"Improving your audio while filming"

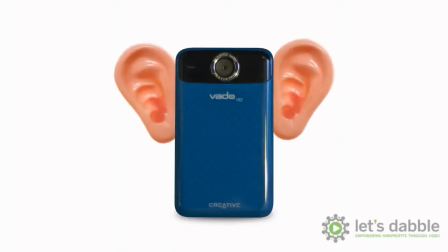(0:06)
While shoot-and-share cameras do a fairly good job capturing audio, background noise can occasionally overwhelm the subject that you're trying to record.
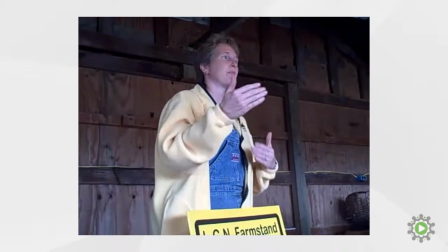(0:14)
For example, here's an instance where our main subject is only 5 feet away from the camera.
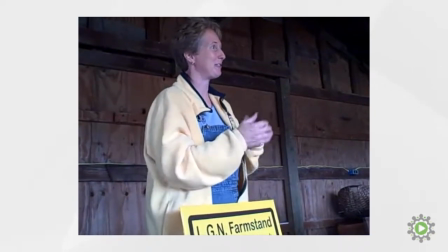(0:19)
Now 20 feet behind the camera, a baby begins crying and clearly interrupts our otherwise clean audio.
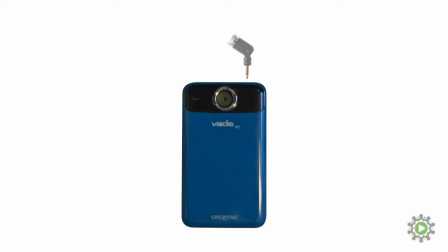(0:25)
This can be incredibly frustrating because without an external microphone, we are limited to our camera's internal microphone, and what you see is what you get.
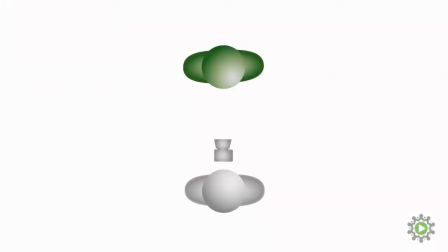(0:34)
So when filming interviews in noisy situations,
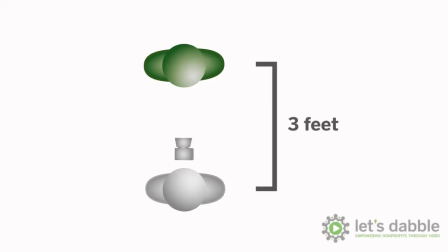(0:37)
we want to film about 3 feet or an arm's length away from our subject to ensure that we clearly capture our speaker's voice.
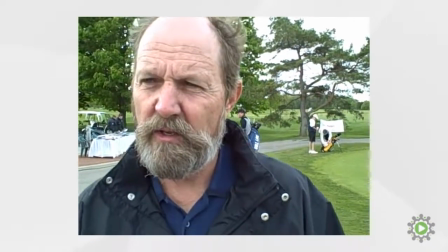(0:43)
One of the drawbacks to filming so close is that we limit what our footage will look like because our subjects are so dominant within the frame.
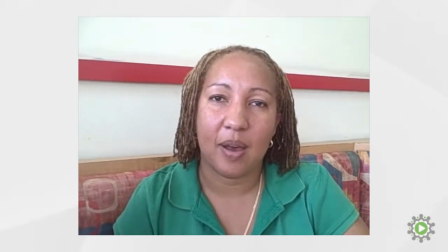(0:51)
This can make it hard for the viewer to tell where the scene is taking place, and it would be nice to see more than just the head or upper torso of our subject.
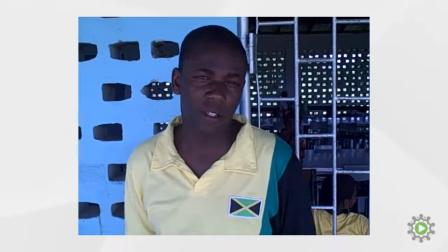(0:59)
However, with a little creativity, you can still capture some fairly interesting backgrounds.
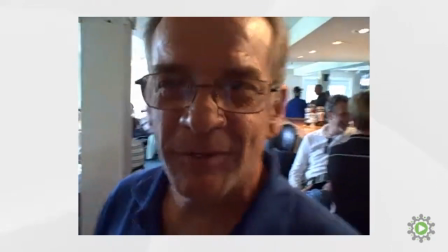(1:04)
There's definitely a balancing act due to our audio capturing limitations.
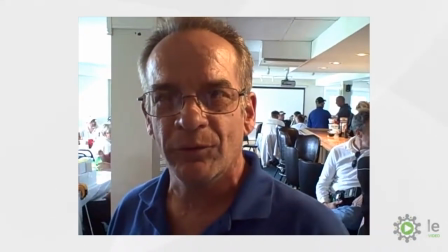(1:09)
When we are in extremely noisy situations, we need to move closer to our subjects to ensure that we can capture good audio.
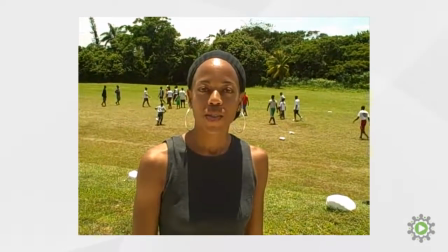(1:16)
However, when we are in quiet situations, we can move a little further back to capture a bit more of our scene.
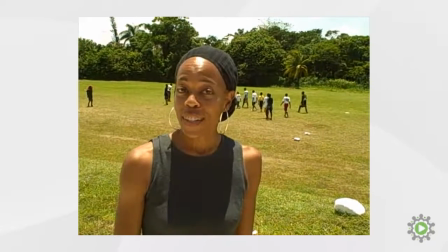(1:21)
But it's important to note that you can't do both. Here's an example where we tried to, while working with the YMCA.
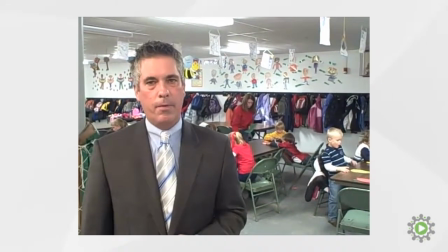(1:28)
We wanted to capture our subject speaking in a noisy situation and show enough of the scene to give the video some context.
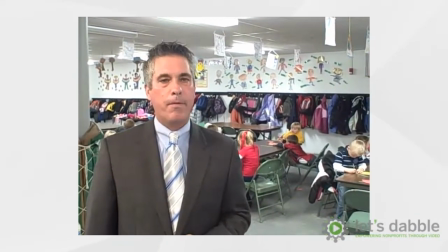(1:36)
However, as you'll soon hear, the children in the background quickly overwhelm our speaker, and we had to repeat the shot, this time filming closer to the subject.
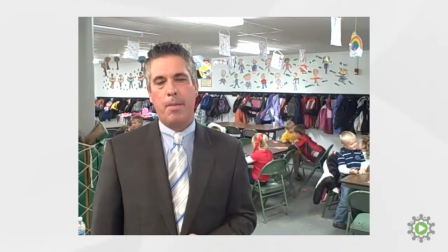(1:44) Your donation goes directly to the Strong Kids campaign to help support those programs, which help.
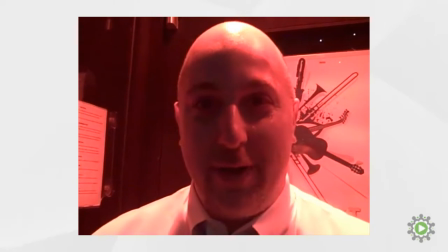(1:49)
Another trick to improving your audio is to use your environment to block or shield the camera from excessive background noise.
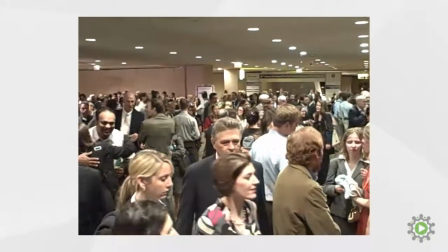(1:55)
For example, let's say that you're at an annual fundraiser and you want to gather some testimonies from those in attendance,
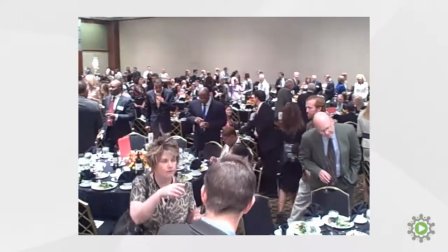(2:02)
but the main room is a bit too noisy with random conversations to capture good, clean audio.
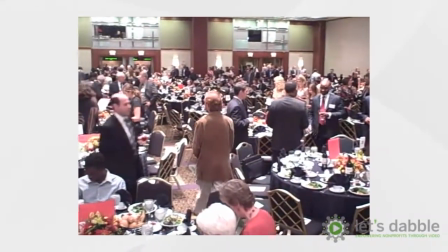(2:07)
Instead of filming in the main room and hoping for the best, just relocate.
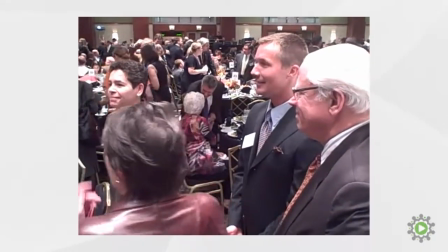(2:12)
Ask the person that you'd like to film if they wouldn't mind stepping into the hallway or a different room because the sound will be better.
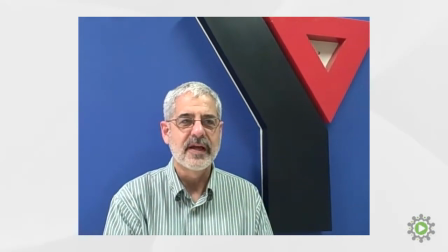(2:19)
In this manner, you're using the environment to block some of the noise, as it needs to bounce to reach you as opposed to having a direct shot.
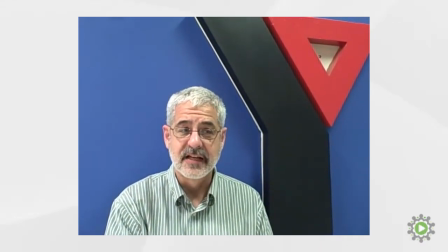(2:26)
This won't make the sound perfect, but it'll definitely help.
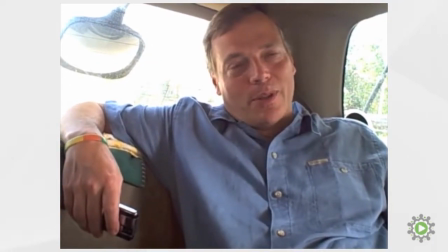(2:29)
By filming closer to your subject and using your environment to minimize background noise, your audio will improve and your subjects will sound much clearer.
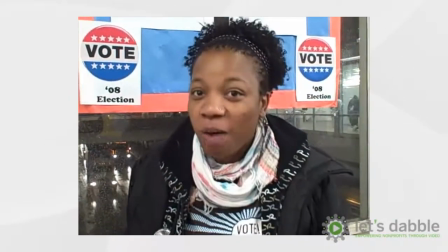(2:37)
In the next episode, we'll discuss when it's best to start and stop filming.